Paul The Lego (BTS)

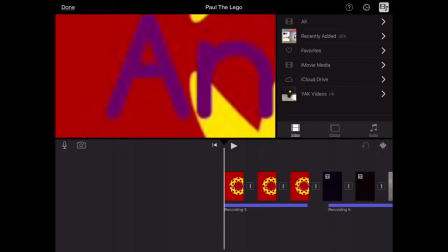6s
Okay, there we go. Hey, people of the century, Andrew Plays One here, and we're back. Now, BTS, it means behind the scenes. And we're going to take a look at the behind the scenes of Poly Lego.
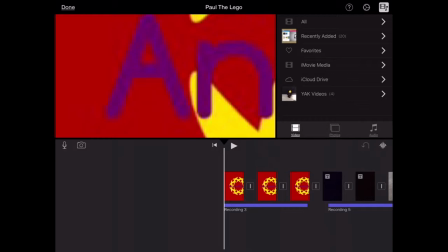20s
But basically, this is going to be just a sum up of the editing process I do with this stuff, and how much time I waste on these stuff. Well, I don't waste it. I mean, like, it's not a complete waste. I don't know. So as you can see, the first thing you might notice is the logo.
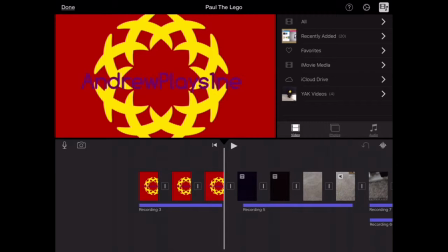40s
It's an app called Logo Sculptic. It's on the App Store. And it's awesome. This is how I designed my logo. And as you can see, the zooms and stuff.
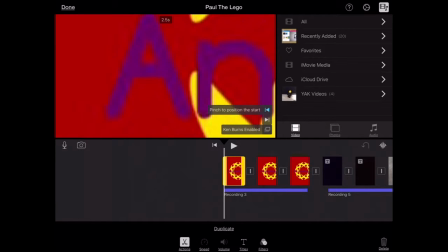52s
Well, I had to, like, zoom this up to position the start and for the end.
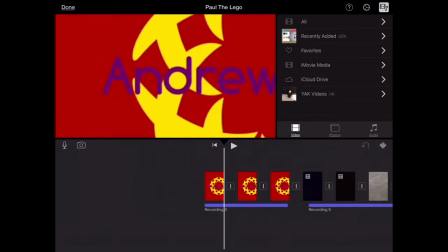59s
Boom. So there we go, we got that covered. Not a text.
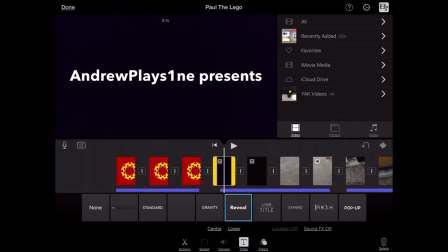65s
It's on titles. Basically, what you could do is choose something like this.
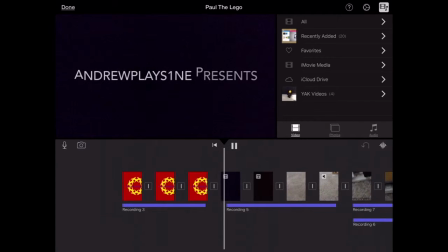70s
For example, gravity. It's kind of cool, right? Well, I chose reveal because it felt like a more revealing title stuff. Revealing, like, a new film stuff. So, you know.
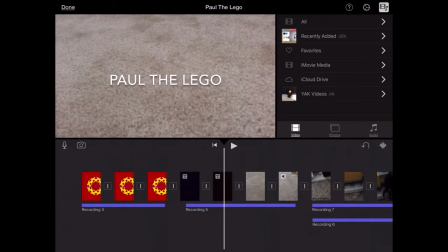88s
Oh, you're wondering about this. Well, basically, I recorded something from the camera.
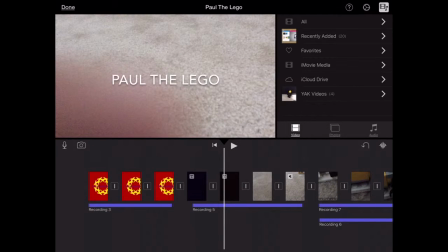96s
It's right here. And basically, what I did is I put the text in front of it.
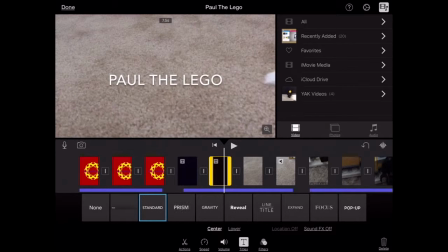104s
So, you know. And I did the standard text because, you know, I feel like it wouldn't really look good with reveal and stuff.
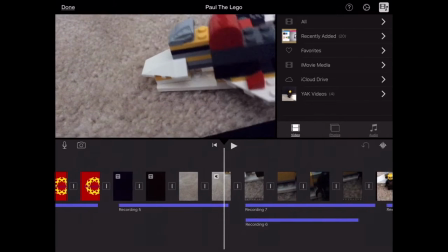114s
So, you know. The music.
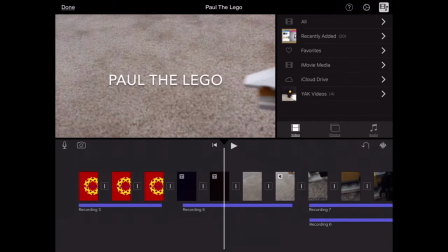118s
It is from my piano, which I have right here, right now. Yeah, it's very loud. But don't worry, the audio ears are like, you know.
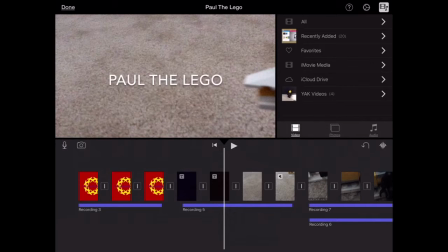132s
Also, spoiler alert, if you haven't seen it, go see Paul the Lego. I should have said that at the beginning of the video, but whatever.
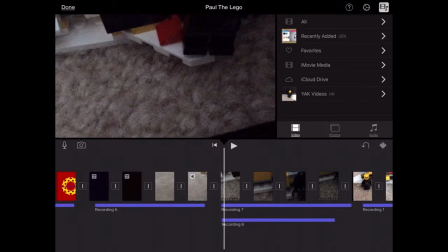141s
Okay. What do we got here next? Oh, I slowed this down to make it a more dramatic effect.
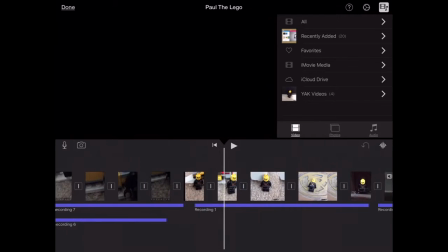149s
Like, more dramatic and stuff. Wondering about the lift flaps? Well, that'll be later.
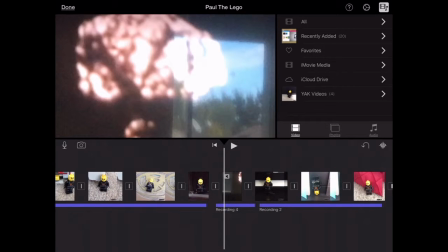155s
Let's explain this. So I actually had to use my piano for this because, okay, listen to the audio here.
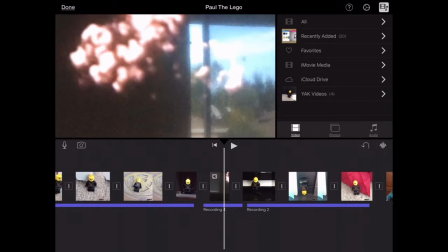166s
Not really loud, right? But when you hear it in the film, it's like real, real, real. It's the real stuff. It's like really loud, like when you hear an explosion in real life.
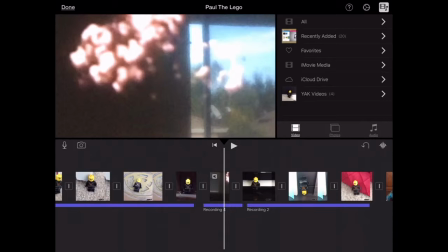180s
Okay. So basically, that's what the sound is.
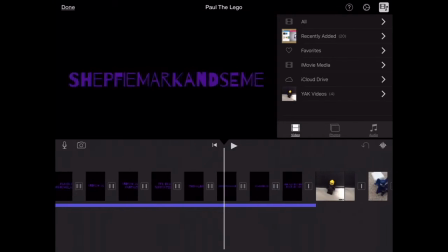187s
And oh my god, spoilers. And the credits I'll introduce later. I think I don't know where the credits are right now. I don't know. Okay. So we covered that part.
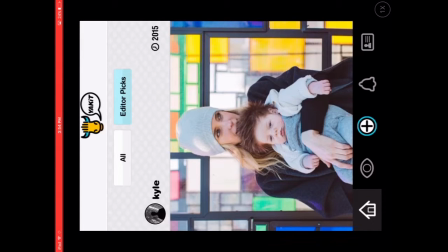202s
Now let's go to Yuck It. So, I wasn't thinking, can we do blue?
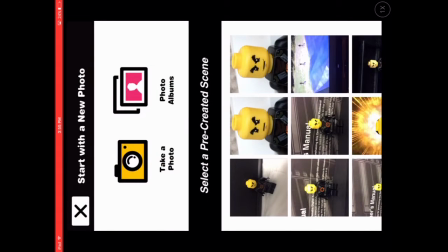209s
Yeah, whatever. Oh, I have to. Hold on, I'll set this up.
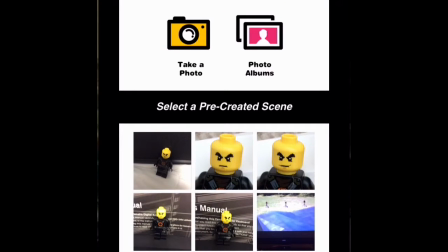217s
Okay, so we're back with the correct format this time. Now, Yuck It. What you could basically do is take a scene, you know, like take a photo and make a talk.
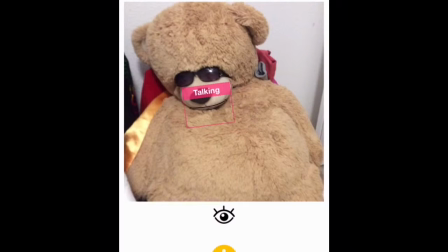233s
Now, I tried to do this for Mr. Fantastic Bear, but it just didn't look good.
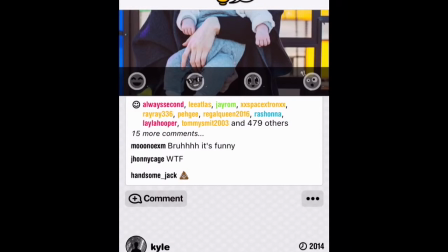239s
Yeah. Alright.
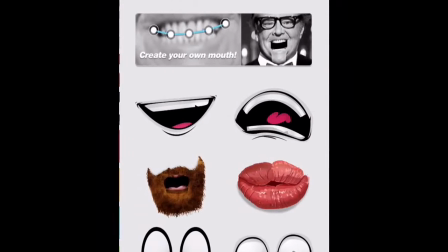244s
And the eyes here, I basically used it to see, look at all these eyes right here.
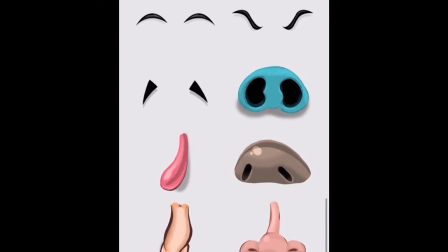253s
They look good, right?